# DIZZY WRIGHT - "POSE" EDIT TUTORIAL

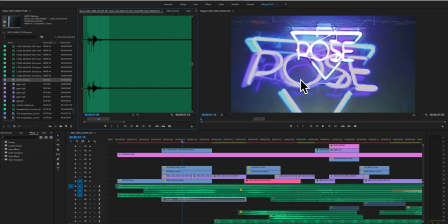That's to pair the neon sign sound with these neon sign looks, and then there's this sound effect.
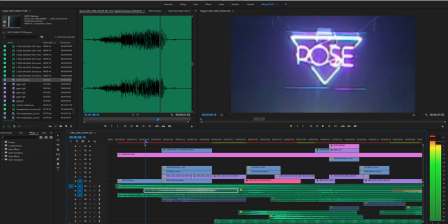And that is paired right underneath all this chaos, and that's what gives the intro that cool kind of edit, look and effect, is pairing sounds with the images and just stylistically editing and chopping it down.
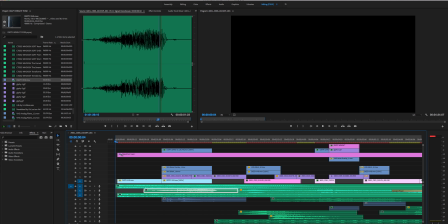So that looks a little bit like this.
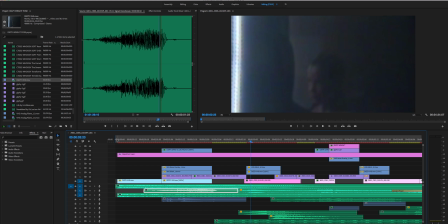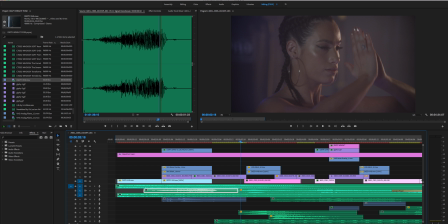So that's important when you're editing. Sound enhances your visuals, and always edit the visual to the sound and vice versa. Whatever your video visual is, choose sounds to pair with that visual to enhance that visual and vice versa.
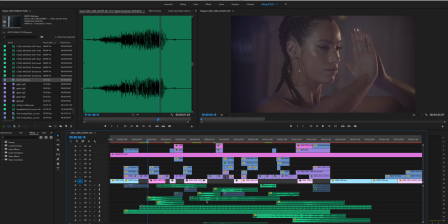So you can see the whole intro is just full of different sounds, layers, and different things like that.
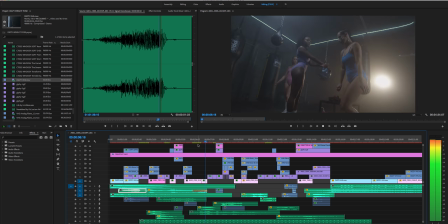Let's see if I can find another cool little example in here. So right here, there's like a cool little ramp up right here.
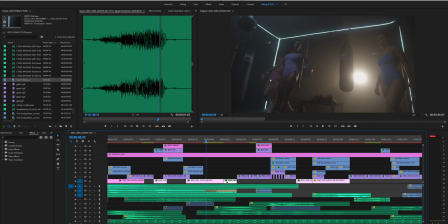So I have this clip, and then I ramp up the clip right here. I split it, and then I changed the speed to 200%, so it kind of ramps up.
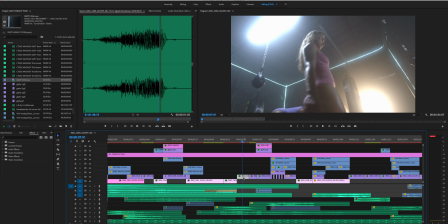And then I have it ramp up again. The next clip, I cut it a little further forward.
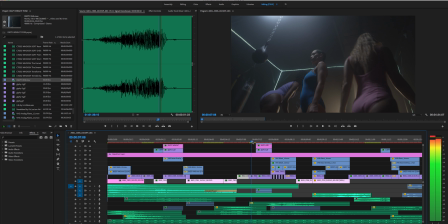This is 200%, and then I cut it to go back to its normal speed at 100% right here.
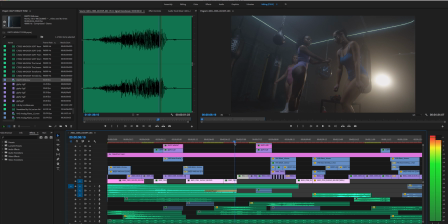So kind of normal, speed up, and slow back down.
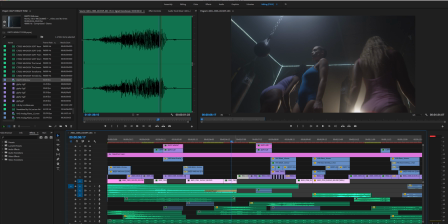But on top of that, one of the effects that I added to it,
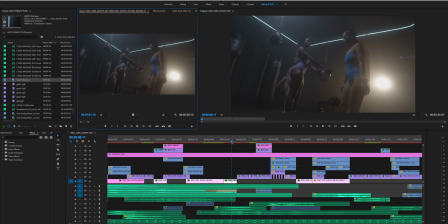which I use heavily through a lot of my videos to give it this kind of flashy look, where it's like getting brighter and it flashes up and down, is levels. So I use this heavy.
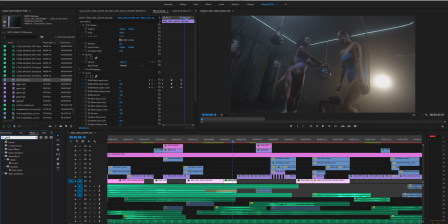If you come to the effects tab, you you go to levels, you type in levels, and you attach, boom, levels to a clip. Then you can keyframe the levels of the clip to kind of flash in and out.
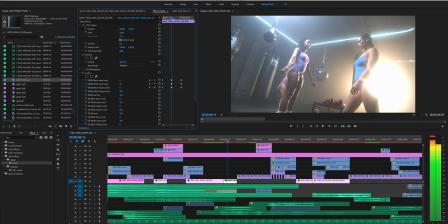So for here, I started here, I moved over a few frames, I made another keyframe, and I played with the white input level.
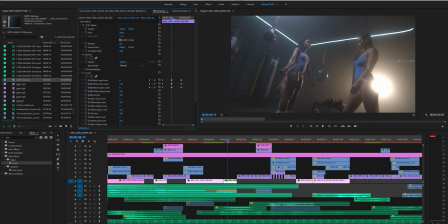And the white input level is what's gonna give you that brightness, that flash. It's gonna affect the whites of the image.
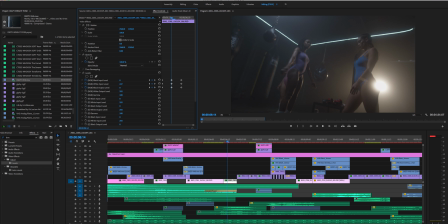So I took it from 255 to about 120, and then I move over a few more clips right there, and I brought it back down so it flashes up and down.
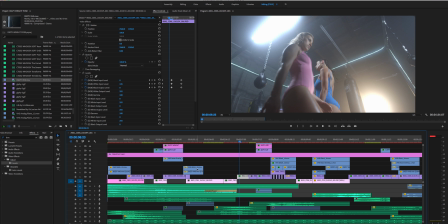And then same thing with the next clip. I just added another levels clip, keyframed 2 movements, and they kind of get this cool flash,
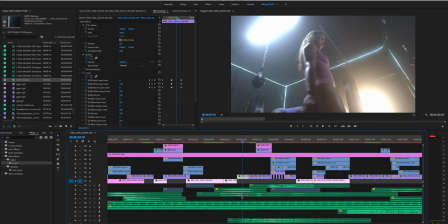transition, and then with that, a transition sound to enhance it.
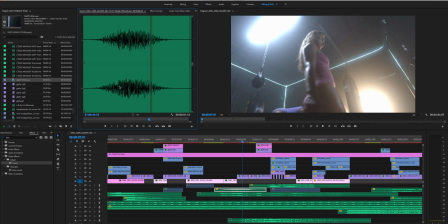So that's kind of that ramp up sound, that
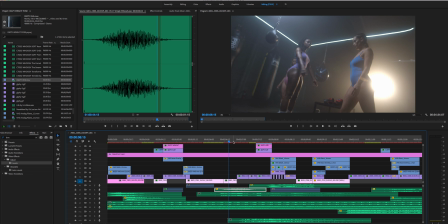pair that underneath that visual of ramping up, ramping down with the flash, and you get that cool look and that cool edit.
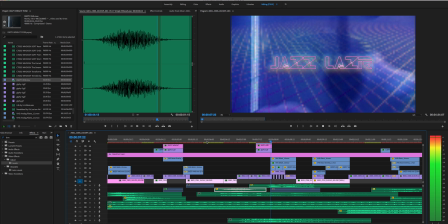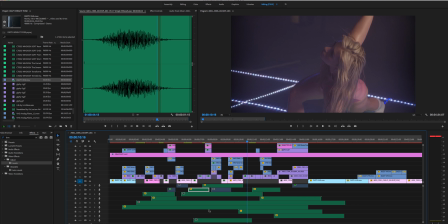So again, sound, super important. And this is really just organized chaos. There's no right or wrong way.
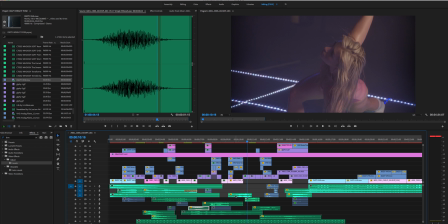It's just chopping up clips, changing the speeds, adding flashes, and adding sound effects to enhance those cuts that you make. So again, there's no right or wrong way. You just got to play with it. It's a little bit of organized chaos. As you can see, it's kind of chaotic here, but there's no like, this is how you have to edit it.
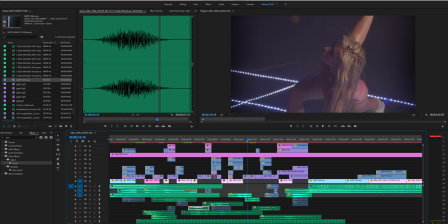This is how you have to do it. You just gotta kind of play with it, play with the sounds, play with the edits,
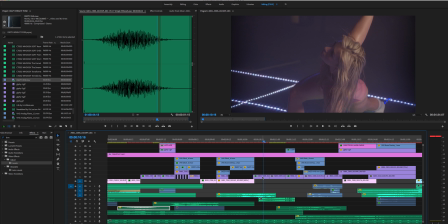and use different effects like the flashing levels that I often use.
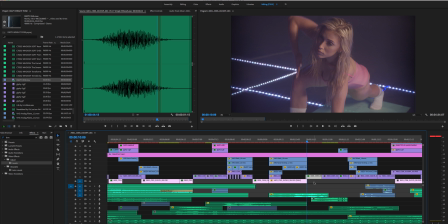And I think I use it right here too. So coming out of this clip right here, there's a moment where the clip, I have the sound effect. I think it's this one. No, this one. Where is it at?
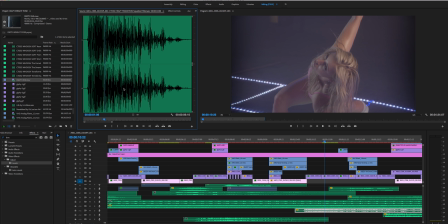Here it is. So it's kind of like this, I don't know what you would call this, a transition, heavy transition.
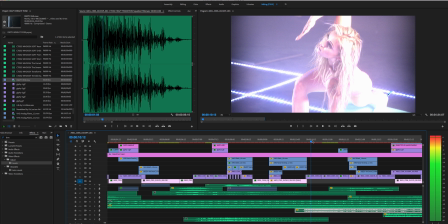And then to pair that, I have the flash up and then flash out as the sound happens.